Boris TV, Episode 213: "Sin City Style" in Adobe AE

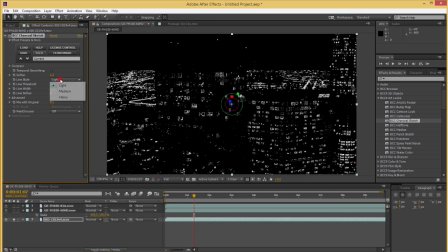468s
You can, of course, make changes of your own. change the line style heavy medium light change
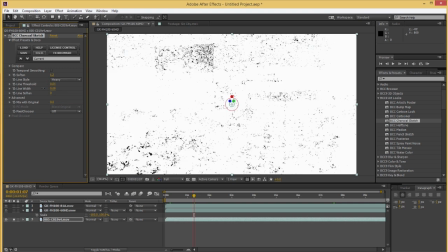475s
the width threshold all these things are customizable but the default settings
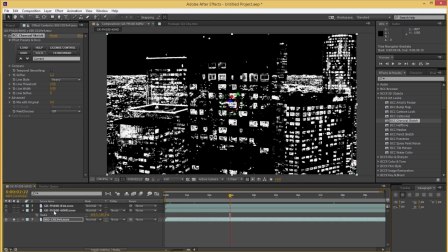479s
are pretty darn good so there's that all right now all
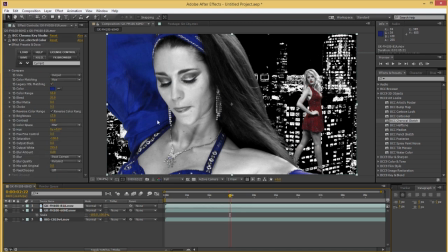484s
together it's starting to take shape actually now that we have such a stark backdrop I might even want to increase the contrast on our foreground lady just a bit there so she blends in a bit better oh I
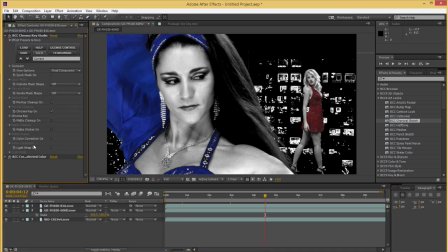502s
also could be using a light wrap like a responsible person light wrap of course will blend your background on the edges of your foreground so just a little bit
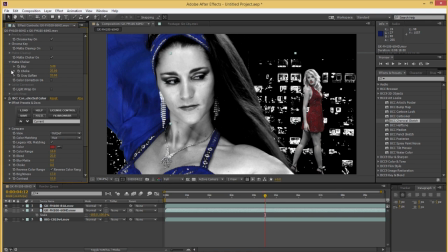514s
to help it blend a little bit more and again when it's this stylized like I almost wonder how much people would even notice if it was or wasn't there
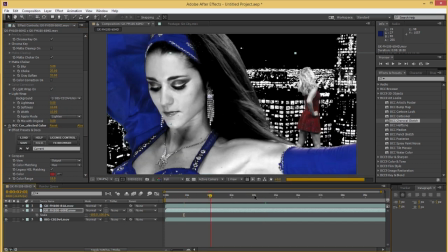522s
but you know cover your bases it's a good idea to put it in all right now we've got to add some rain and some
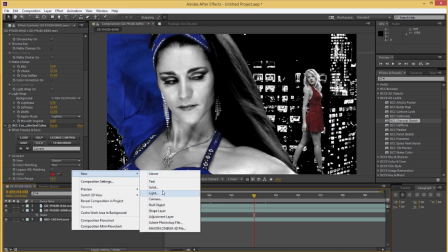531s
glow and a vignette and then we'll be done so the first thing we're going to do is the rain and
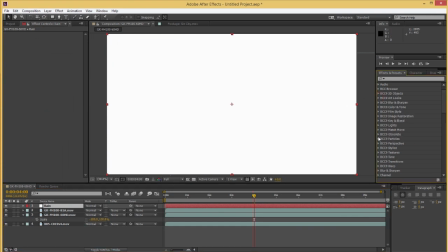539s
we have a filter dedicated to generating rain and it's called bcc rain and I'm not going to use it I'm going to use particle emitter because I just love particle emitter so much
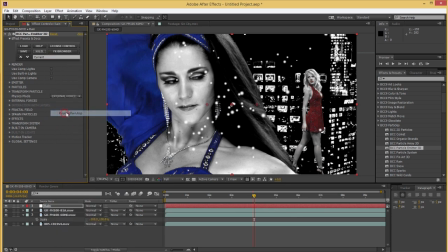550s
we have a preset though called pouring rain which looks great for this kind of thing
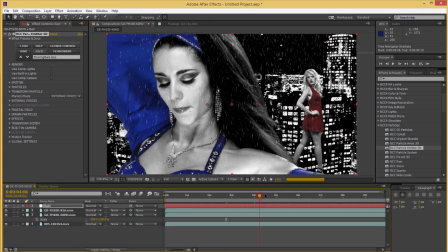554s
and a few things I want to customize for this specific shot for
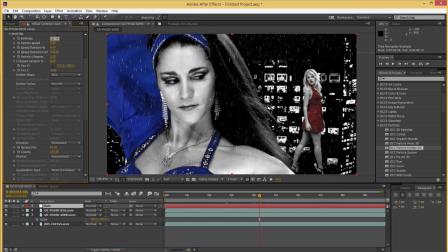560s
example I'm going to turn down the birth rate to 200 I'm going to increase the size of the particles I'm going to give the particles image facing setting of weighted downward,
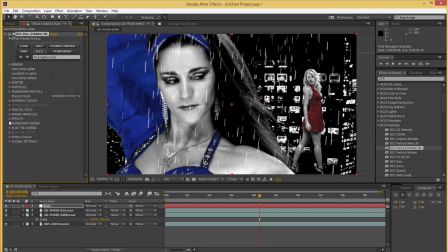577s
and I'm going to rotate the whole system about 40 or 30 degrees, like so.
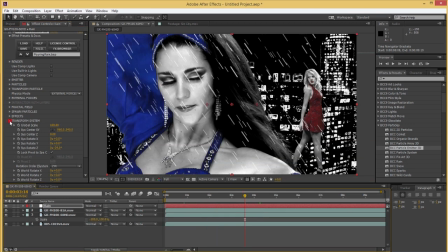588s
Okay, so now the rain is really like coming at them, and you could make even further changes to the particle, by the way. You can change the scale X and Y independently to get really thick looking rain, really long looking rain. I just wanted to thicken it up a little bit there.
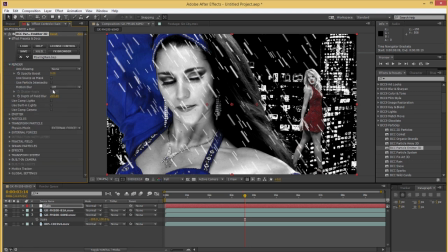607s
Next I'm going to go into the render group and I'm going to use motion blur at normal settings and depth of field which is in the camera group down here. Just use depth of field and that also adds a nice bit of depth. And that's what I was going to do.
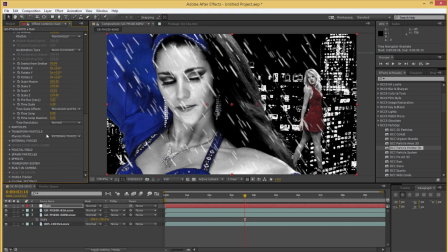627s
In the emitter group if you want your rain to be even more perspective-y. That's a word I just made up. You can increase the scale Z or decrease it. So this will add more or less depth to your rain. I think more looks better for this.
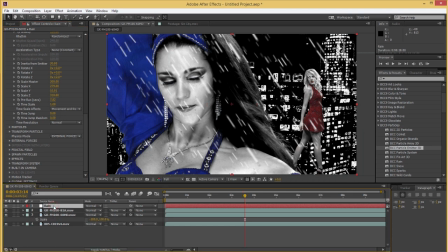645s
And there we go. And actually one thing I'm going to do new this time, I'm going to change the blend mode on this whole rain layer. Maybe just screen just to further blunted in a little bit better.
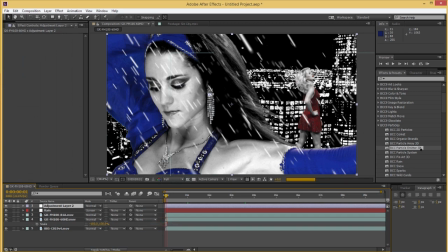658s
Okay, now we're going to add an adjustment layer, and to this we're going to first add our glow in the film style group.
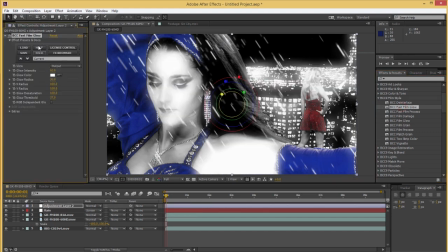666s
I'm going to use fast film glow, which uses a GPU acceleration if you have it, so that's very useful.
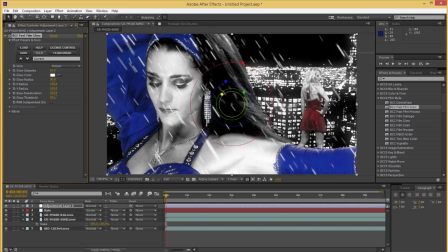674s
I'm going to increase the threshold just a bit, turn down the radius, keep the glow kind of sharp here, and maybe turn down the intensity just a bit, or maybe not.
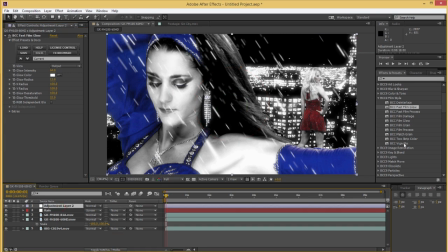686s
This is a very stylized look after all. And then lastly, we're going to add a vignette, also in the film category, on top of everything.